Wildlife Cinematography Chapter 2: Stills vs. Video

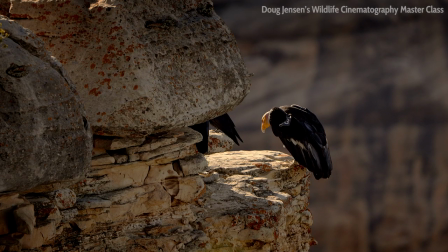As aspiring wildlife cinematographers we want to do more than just point the camera and document whatever we happen to see.
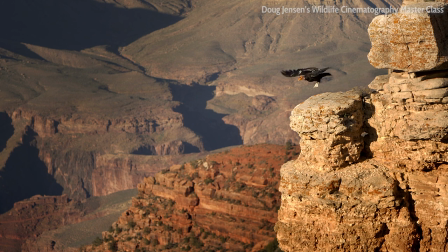That's boring. My goal, and I hope you feel the same way, is to capture cinematic footage that could be used in a high-end wildlife documentary.
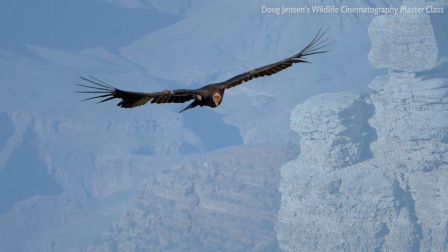I don't always achieve that goal, but nevertheless that is the target that I'm aiming for every time I go out shooting. Obviously video and still photography share many similarities, so with that in mind I'm going to waste a lot of time explaining basic concepts that you probably already understand. However, there are some fundamental differences between stills and video that many experienced photographers fail to appreciate when they first start shooting video. For example, consider that when a still photographer sees something interesting start to happen, he or she can quickly raise the camera up to their eye, aim it at the target, allow the camera to figure out the best exposure, let the lens focus automatically on the subject, and then they can hold down the shutter release button to fire off a burst of raw photos all within a couple of seconds or less. And if just one of those frames can be processed in Lightroom to look great, then that might be all they need to call the day a complete success. But shooting professional caliber wildlife video isn't anywhere near that simple.
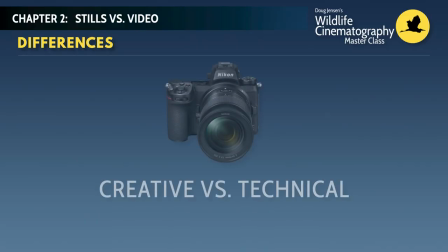Now I could easily divide the differences between stills and video into two categories, creative and technical. Let's start with the creative differences first, and then we'll see how those differences will naturally dictate many technical differences when it comes to camera settings, shooting techniques, and equipment choices.
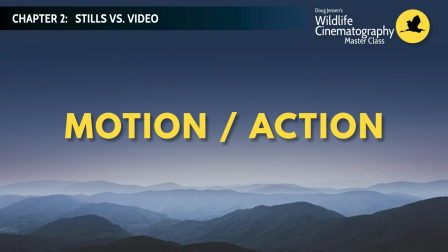By far the most important creative difference is how motion is captured. In still photography, we can choose to freeze it with a fast shutter speed,
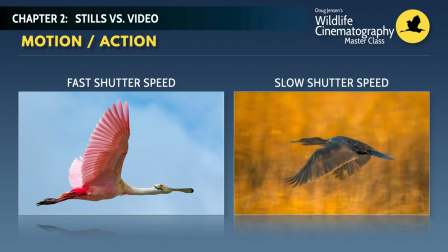or we can choose to enhance it by using a slower shutter speed and purposely introducing some motion blur to an image. Both techniques are perfectly acceptable and can result in nice images, but either way, a photograph is ultimately just a single frozen moment in time. There is no actual motion captured in a photograph.
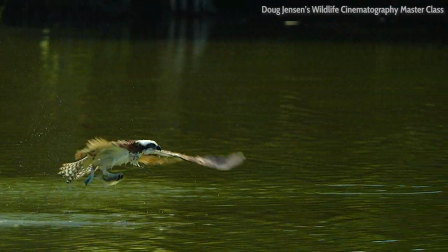But with video, the motion or action of the wildlife or filming becomes the most important element of the shot.
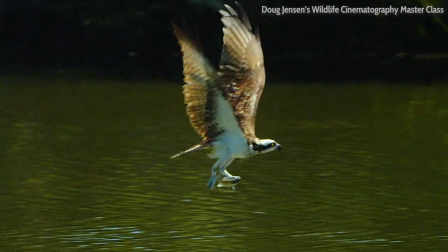Without some motion in our videos, we would just have a photograph.
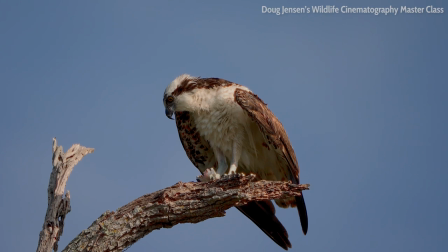For example, a 10-second shot of a motionless bird roosting on a branch is basically just a photograph.
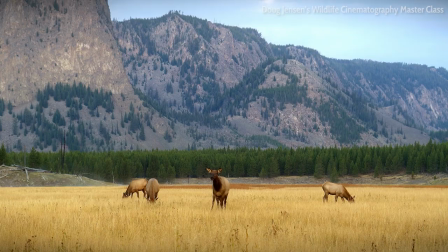There are three main types of action that we capture in our videos. First, the camera can remain stationary and all motion occurs within the frame.
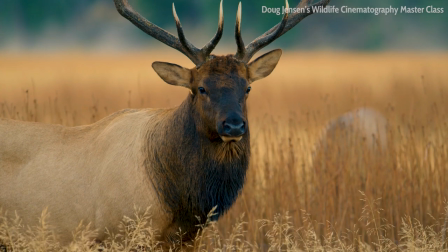If the action happening within the frame is interesting enough you might have a compelling shot but you always run the risk of having your videos look
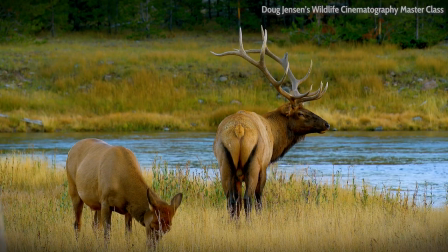too much like a slideshow if the camera is always locked down and the animal or animals just move around within the frame.
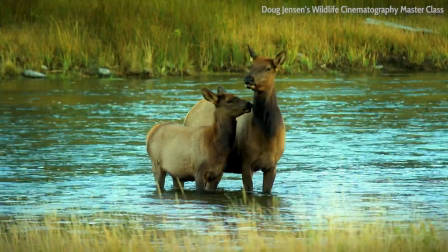If you have too many of these static shots in your videos it could become very boring for your audience to watch. The second way you can have motion in a video is for you to purposely move the camera. either by zooming or
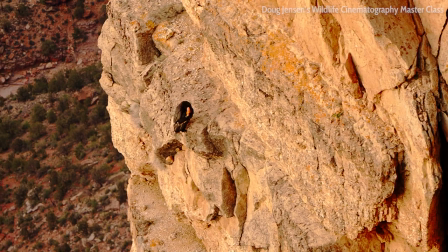panning or executing some other kind of movement that has no direct relationship to what is happening within the frame. That is called unmotivated camera movement, and it's something that should be used very sparingly.
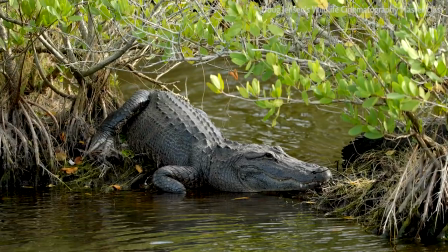You cannot add drama where it doesn't already exist or make a boring shot interesting just by zooming the lens or panning the camera around. Now, the third type of motion that you can have in your videos is a hybrid of the other two, and it ought to be what you're striving to achieve.
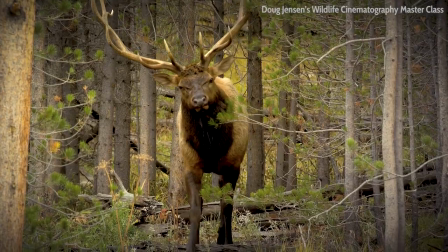First, we want the wildlife for filming to be active rather than just sitting there stationary.
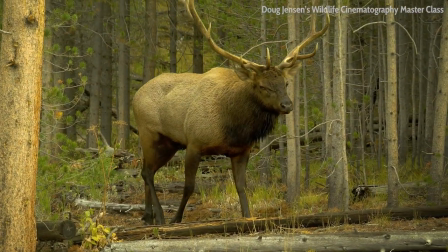And second, we need to be able to move the camera smoothly as we track the movements of the animal as it walks,
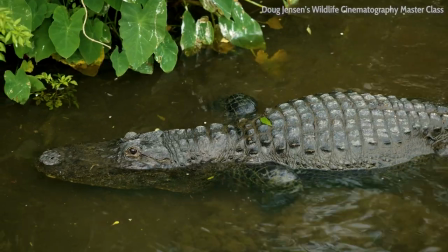runs, swims, flies, or slithers.
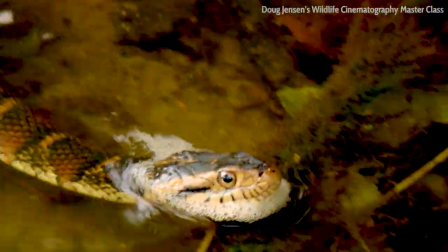When you have an animal doing something interesting and you can track its movements smoothly, then you're well on your way to having excellent cinematic wildlife footage.
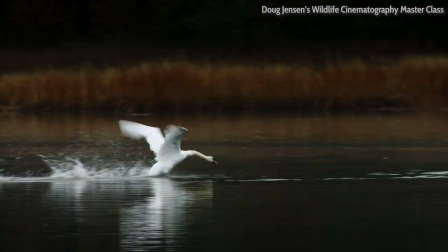But please don't make the mistake of thinking that your wildlife footage must always have some kind of grandiose camera movement with lots of action.
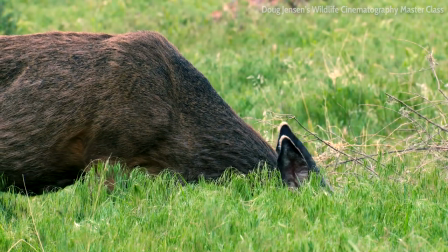That's not the case. Sometimes just subtle camera movements, such as when you change the composition a little bit,
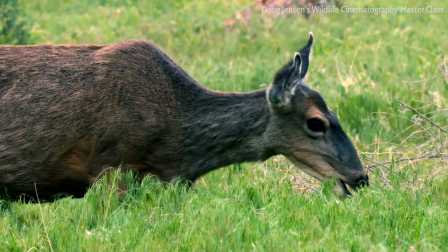when an animal turns its head, is all it takes to keep your video from looking too much like a slideshow.
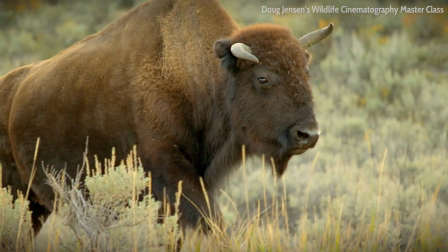Footage that incorporates smooth, motivated camera movement, however slight, is always going to look better than if you had just locked the camera down on a static shot.